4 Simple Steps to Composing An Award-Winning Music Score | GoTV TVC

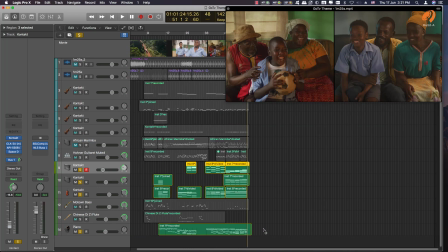So to bring out the emotion in the ad, I played
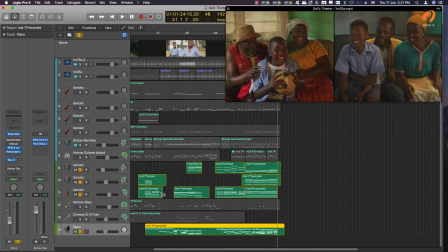the piano and the choir section, and to bring out the rhythm in the ad, first played the marimba, which is the basis.
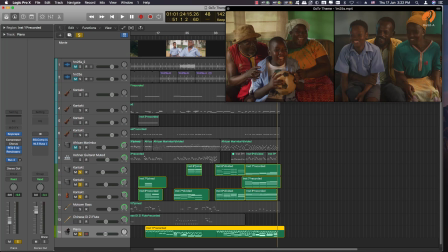It's the ground of what we're doing. Then I play the rhythm section, which is composed of the drums and the bass. Then I come to the emotional layer, which is the piano and the choir. And now, right now, I'm just fine-tuning.
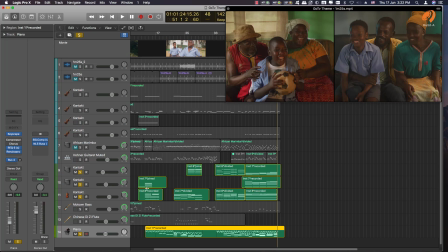I'm just adding in one more layer of melody at specific points. And the instruments I used was this Chinese flute to add that layer.
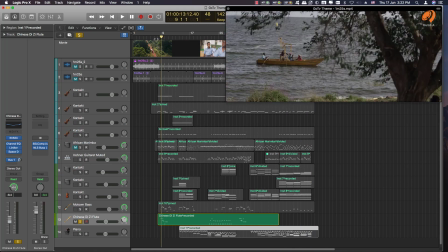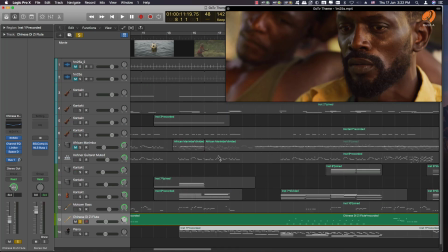It sounds like a ndingidi.
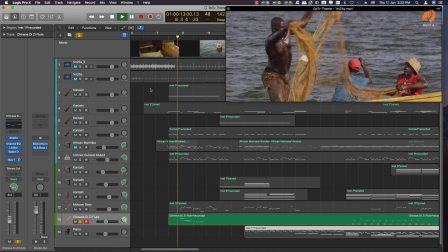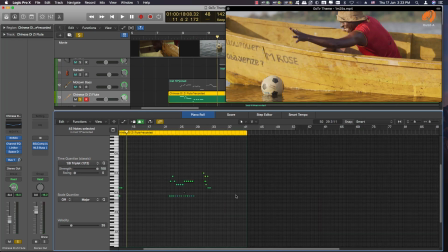Yeah, it's quite. It adds that feel, that sweet feel in the music.
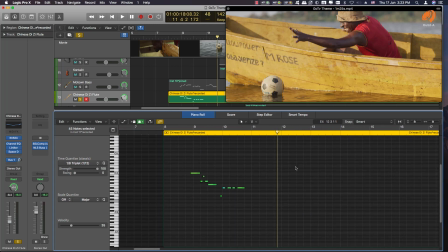So I played it there and I put it there to just give more character to these
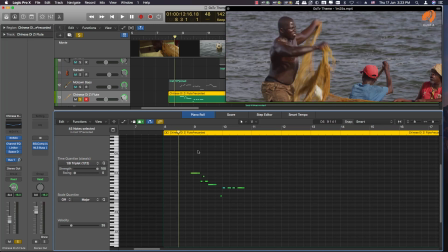different scenes.
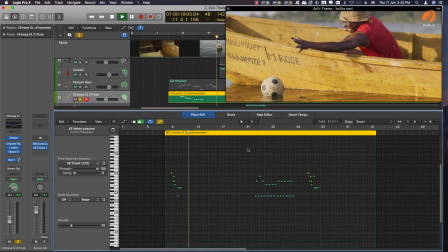Then the next time it plays,
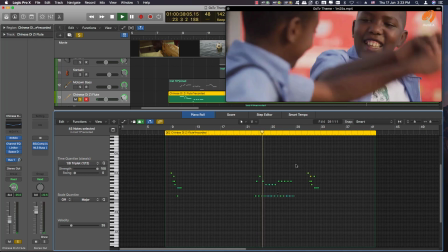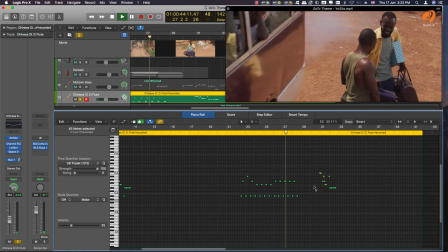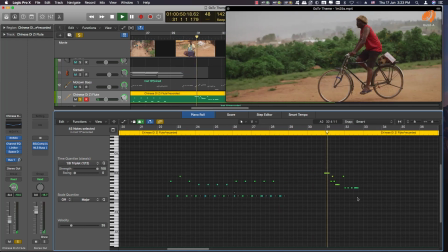that's when he's back in the village. So I also played it for him to stand out, this gentleman in red.
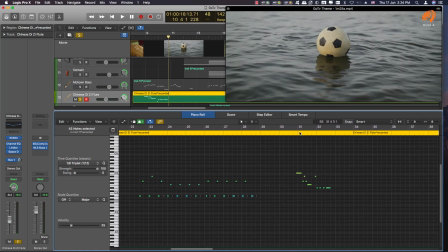So the next time it comes back again is when he has reached home. He's going home.
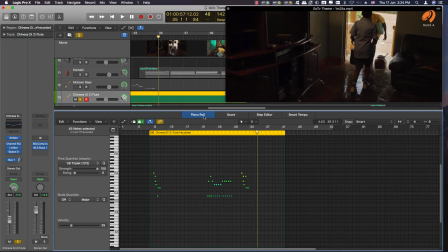Yeah. So that I just put that there to just give another layer of emotion and richness.
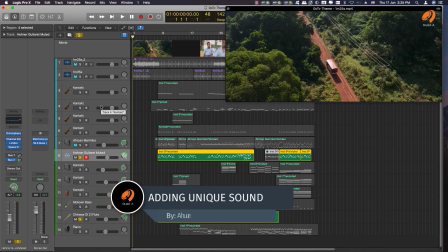I always encourage add something that is unique, that is will always be memorable. And now, instead of playing the marimba,
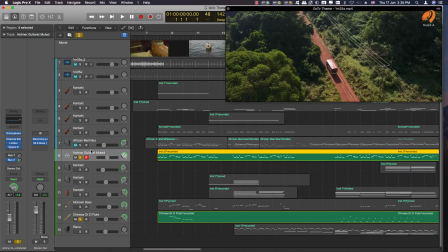I switched from having the normal marimba to this instrument because of its character and tone. It sounds like a guitar, but also has a marimba feel.
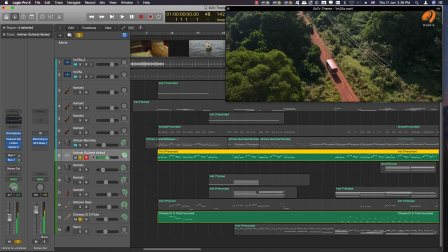And of course, I put some delay
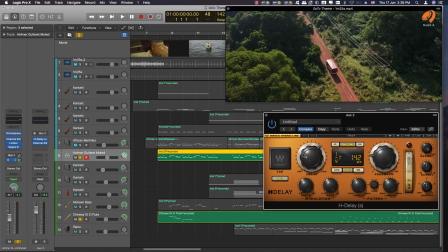on it so that it can, with the triplets, so that it can fill out some of those gaps.
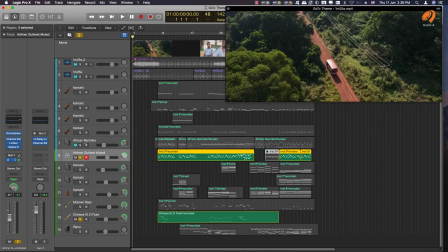Has such a beautiful character. So that's why I muted the marimba, because the marimba would sound normal, but I used this with such interesting character so that it's memorable.
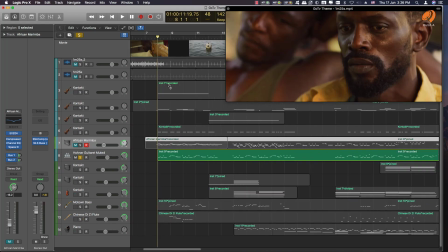You will not pass it. So let me play. This is exactly what I played with a marimba, but toned down.
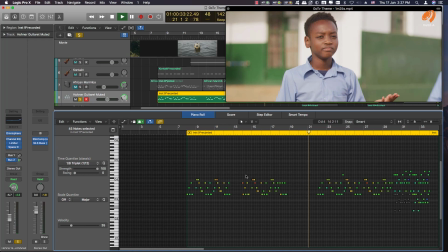So beautiful. So that whenever you hear that instrument for this ad, it will always stand out.
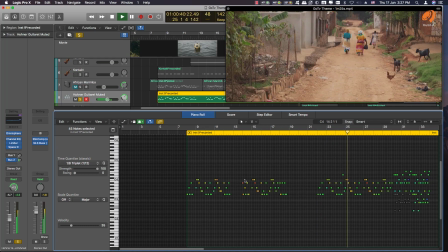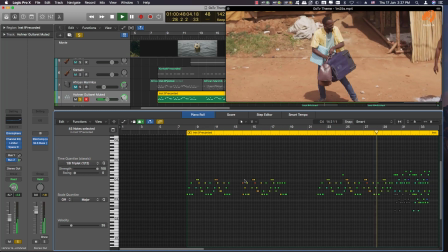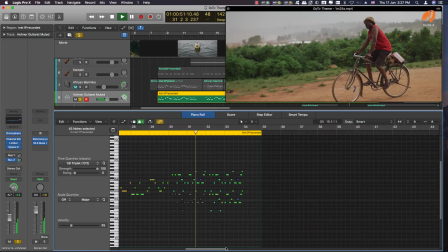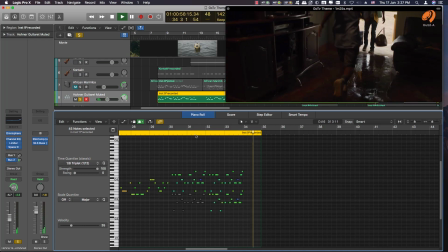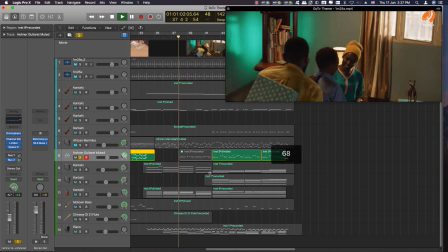Then the emotional part, the piano is going to carry that. Piano carries that.
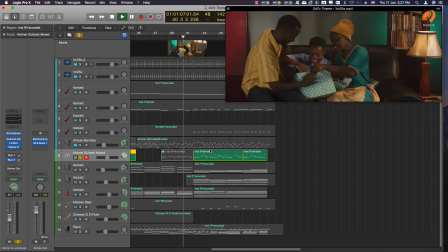And then we come back at the celebration.
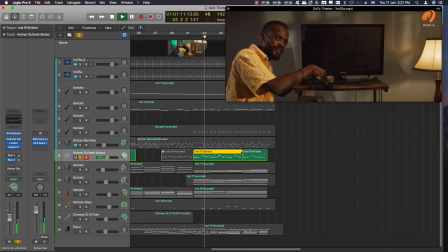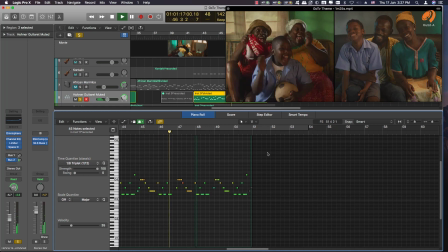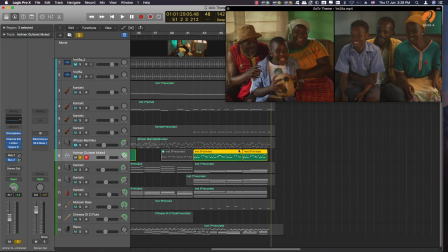And so it keeps playing like a loop throughout, because there are other instruments that are carrying the dynamic. Like, for example, the piano has dynamics in it, but when this plays, it doesn't play throughout.
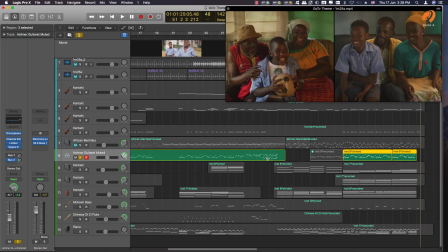It plays at those different sections. But when it plays that loop that will stick and imprint itself on someone's mind. So that's the intention of using it instead of the marimba. So you can clearly see here I muted the marimba that we had started with.
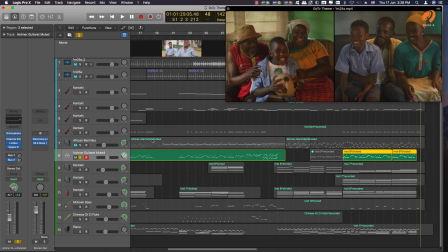It was good because it laid ground for the entire idea of this ad, but its character is normal. So I used this horner
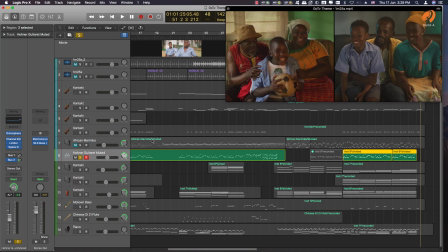just to with the same melody line that the marimba was playing, but for it to become memorable.
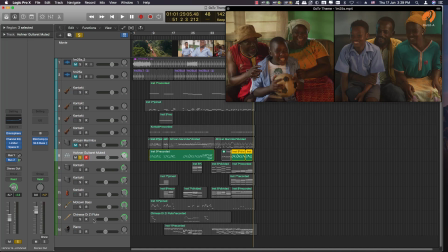So that together with the choir without the rhythm section. So let me just play the choir, piano, the flute, and my horner.